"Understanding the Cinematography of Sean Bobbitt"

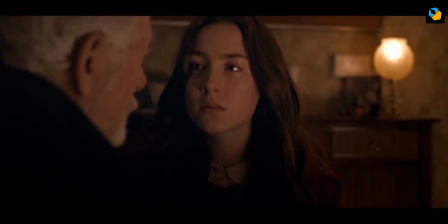[4:13]
The catch lights fall naturally and he doesn't force it in every shot. He also lights from the top if the location dictates that placement.
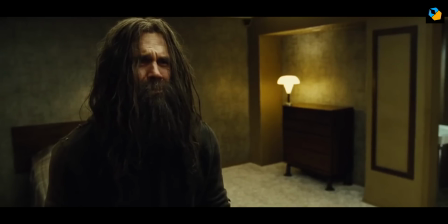[4:22]
The top light can vary from hard to really soft and the actors walk into and out of pools of light.
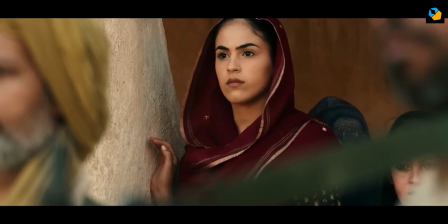[4:28]
The contrast ratio is pretty high, often two stops or higher.
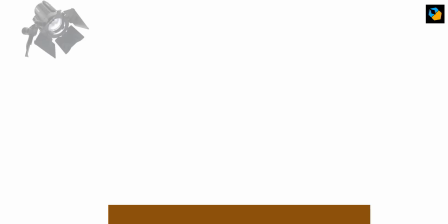[4:33]
One cool trick he has when lighting dinner tables is to shine spotlights like Adida-like straight down on the table.
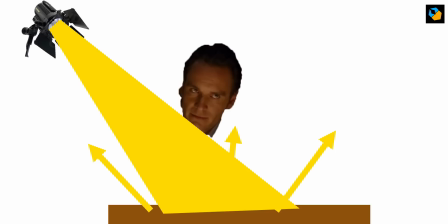[4:40]
This bounces light back into the actors' faces as well as makes the food and drink interesting.
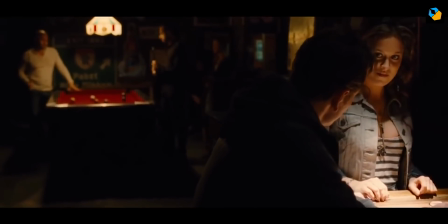[4:45]
The benefit of this technique is to preserve the ambient mood of a restaurant or club.
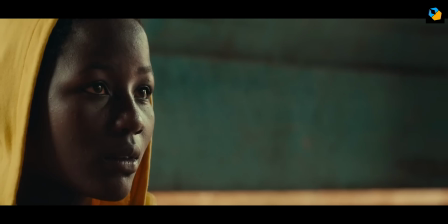[4:51]
Sean Bobbin operates the camera most times and does not abuse his proximity to the actors.
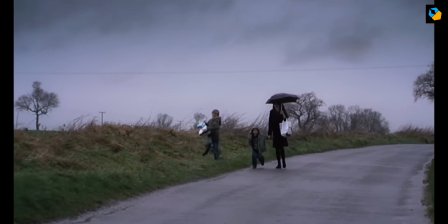[4:56]
He never gives them directions and even after the director yells cut, he sometimes continues rolling to catch an unexpected reaction from the actor.
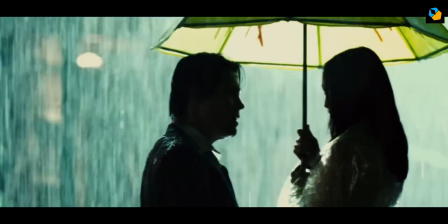[5:05]
Most times you always see him smiling behind the camera, and I bet his warm nature carries over to his work as well. I hope this brief video makes you curious enough to learn more about the brilliant cinematography of Sean Bobbitt.
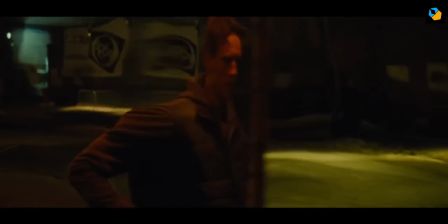[5:18]
The best way to learn more about him is to watch his movies and from his videos on YouTube.
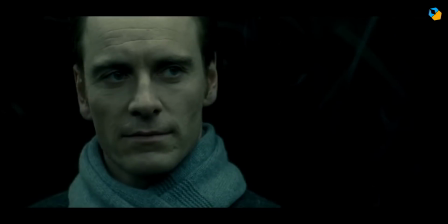[5:23]
If there's a favorite cinematographer whose work you want analyzed let me know. To see more videos like this one please subscribe.
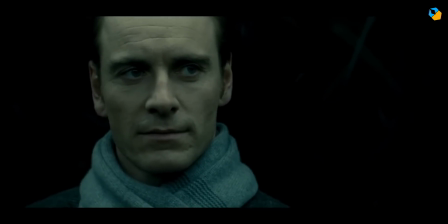[5:30]
There are lots more on the way. Bye now.